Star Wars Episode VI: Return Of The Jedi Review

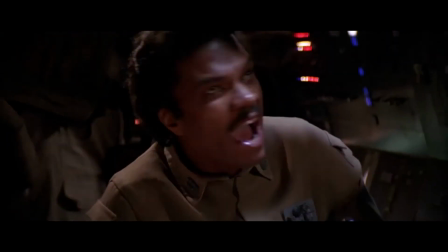(12:16)
I do believe this is the same Lando trying to liberate his boy Han, destroy the second Death Star with his partner Nyan Nut.
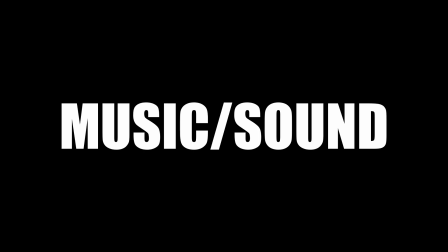(12:24) Yeah.
I'm going to give 7 points to the acting. I think this has the best soundtrack of the trilogy.
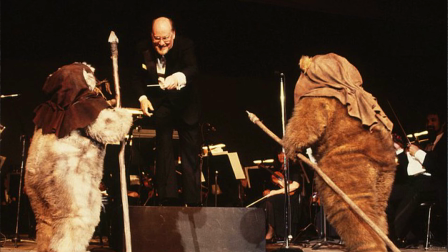(12:33)
Since this was pretty much the finale, John Williams composes beautiful songs that fit the scenes perfectly.
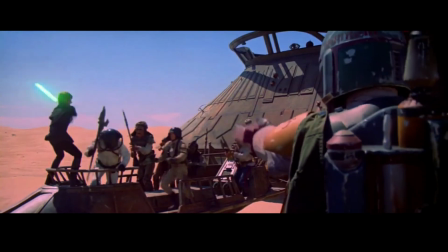(12:39)
Whether it's tense action scenes or scenes of triumph, John Williams made sure to send the series off on a high note.
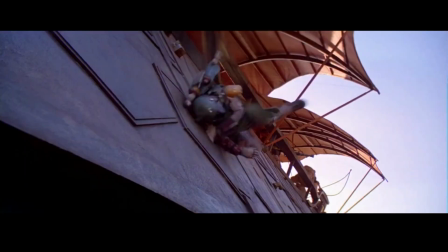(12:47)
Because keep in mind, we didn't know whether we would get more Star Wars movies.
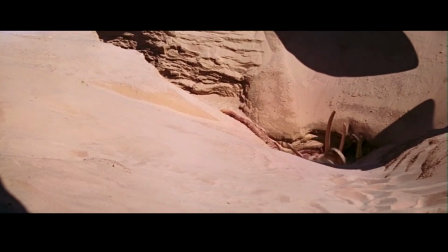(12:51)
So to be safe, John Williams brought on his A-game, and boy did that pay off.
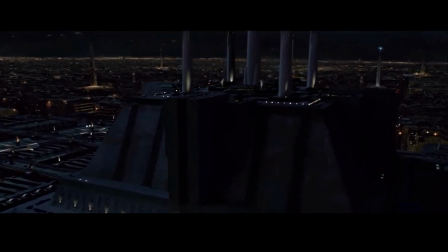(12:57)
I feel this is the soundtrack that could stand up to Revenge of the Sith, but that's a story for later.
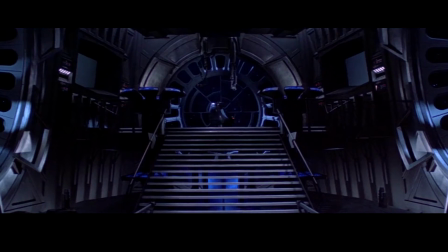(13:02)
My favourite score in the movie is the Emperor's Throne Room. This is the most important scenes for the three characters featured in it.
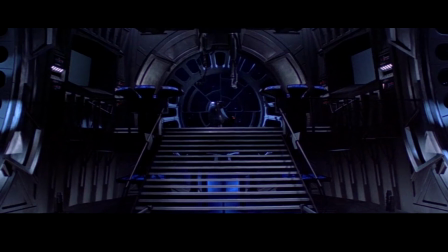(13:08)
This is where Luke triumphs and where Vader and the Emperor perish.
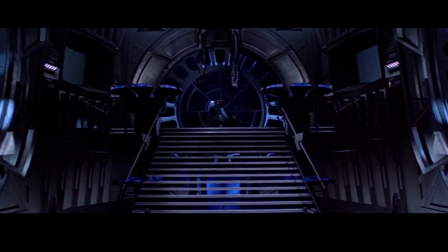(13:12)
The Emperor might go down underwhelmingly, but the music more than makes up for it.
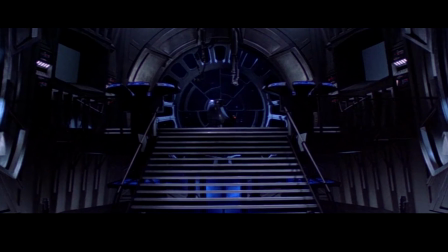(13:17)
As for the duel, it's powerful and it makes you overlook the at times clunky choreography.
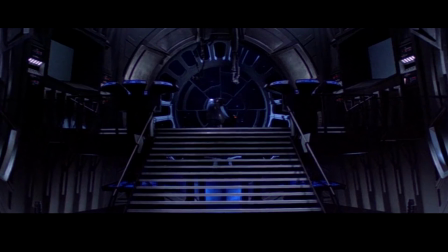(13:23)
It's forgivable since it was the early 80s, but the music makes the scene so great. It pulls you into the scene. As for the sound, it's once again fantastic.
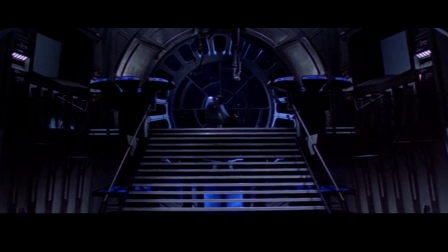(13:34)
Aside from maybe the burp from the Sarlacc, the sound effects are a fine addition to the collection of sound effects.
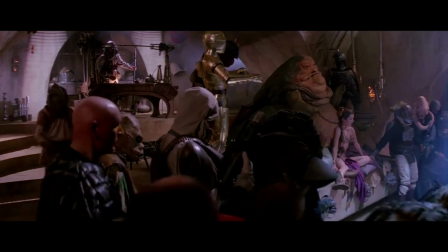(13:40)
Jabba's voice is so slimy and disgusting that it makes you loathe the character more.
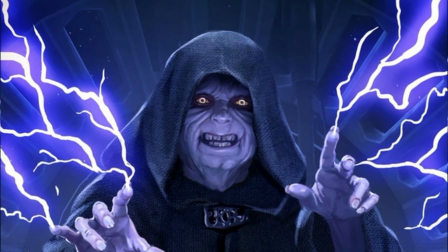(13:46)
Force lightning is fierce and threatening. It sounds like it would hurt Luke like crazy.
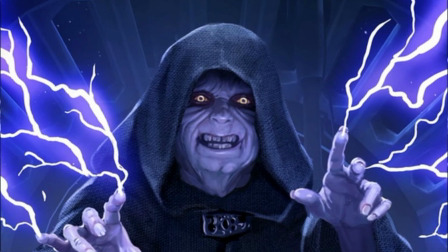(13:51)
This is on point with the acting, but the sound effect on its own is great.
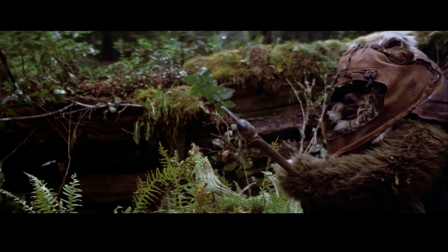(13:55)
I also like the background effects on Endor, which really gives the feeling of an alien forest.
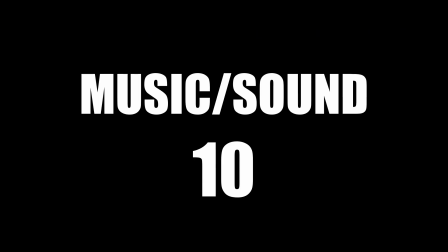(14:00)
I'm going to give 10 points to the music / sound.
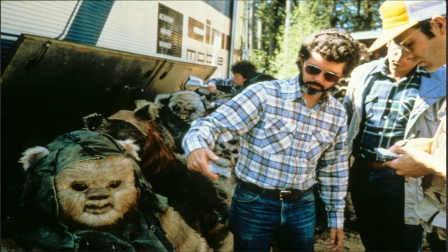(14:06)
Return of the Jedi completed a trilogy made by George Lucas and his team, ending the series off on a high note, with desire for more.
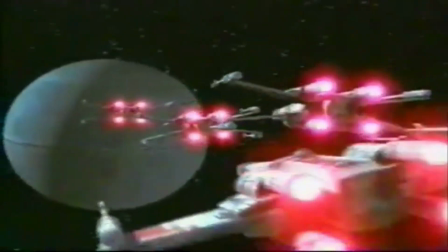(14:15)
The following years were great for Star Wars.
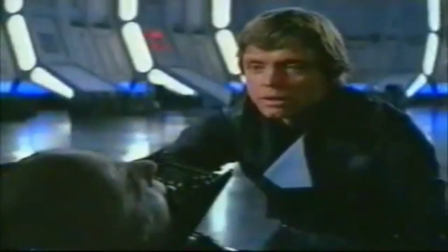(14:17)
The 90s had stories serving as a sequel to this movie, and how George Lucas would approach the next Star Wars movie was actually quite clever,
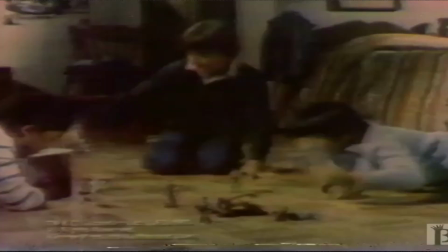(14:25)
but again that's a story for next time. Return of the Jedi capped off the trilogy effectively,
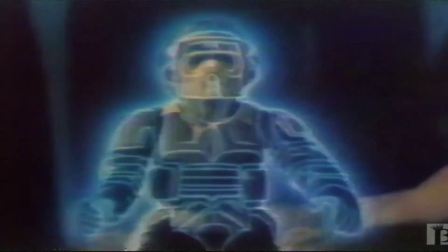(14:31)
and managed to be on par with the other two.
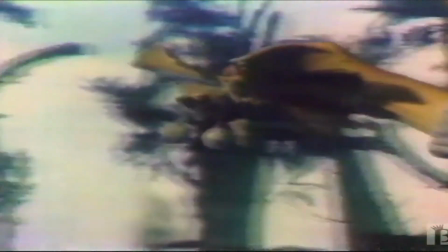(14:34)
It doesn't feel like a step down, it feels like consistent quality throughout, and that must not have been something easy to do.
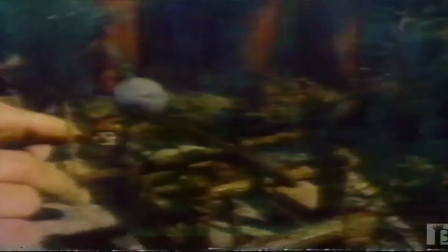(14:41)
I kinda think that this is slightly inferior to Empire Strikes Back. The Ewoks didn't help at all.
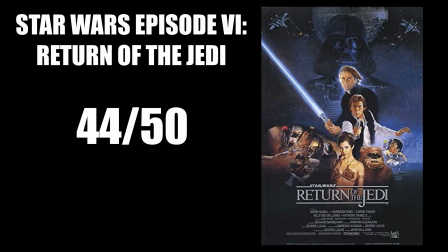(14:47)
Return of the Jedi has earned a total of 44 points out of 50, equaling an 8.8 out of 10 score.
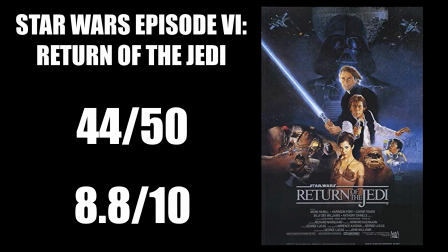(14:54)
I was surprised to learn that I liked this movie slightly more than Empire Strikes Back. Return of the Jedi was considered the worst of the original trilogy, but looking into it, I realized that the most popular of the three is my least favorite in the trilogy.
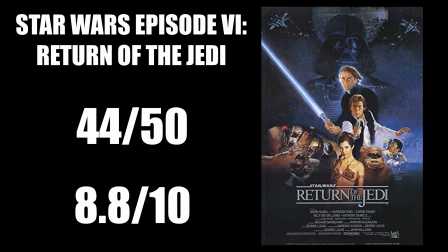(15:07)
That's the thing, Empire Strikes Back had some stiff competition, and your opinion can change when you go into deep analysis.
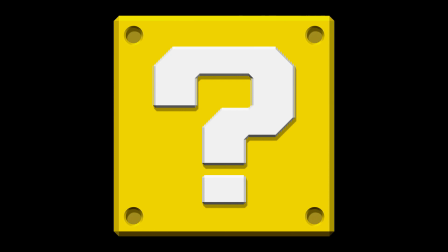(15:15)
Thanks for watching.
Water was running, children were running, you were running out of time. Under the mountain, a golden fountain, were you praying at the Larish shrine?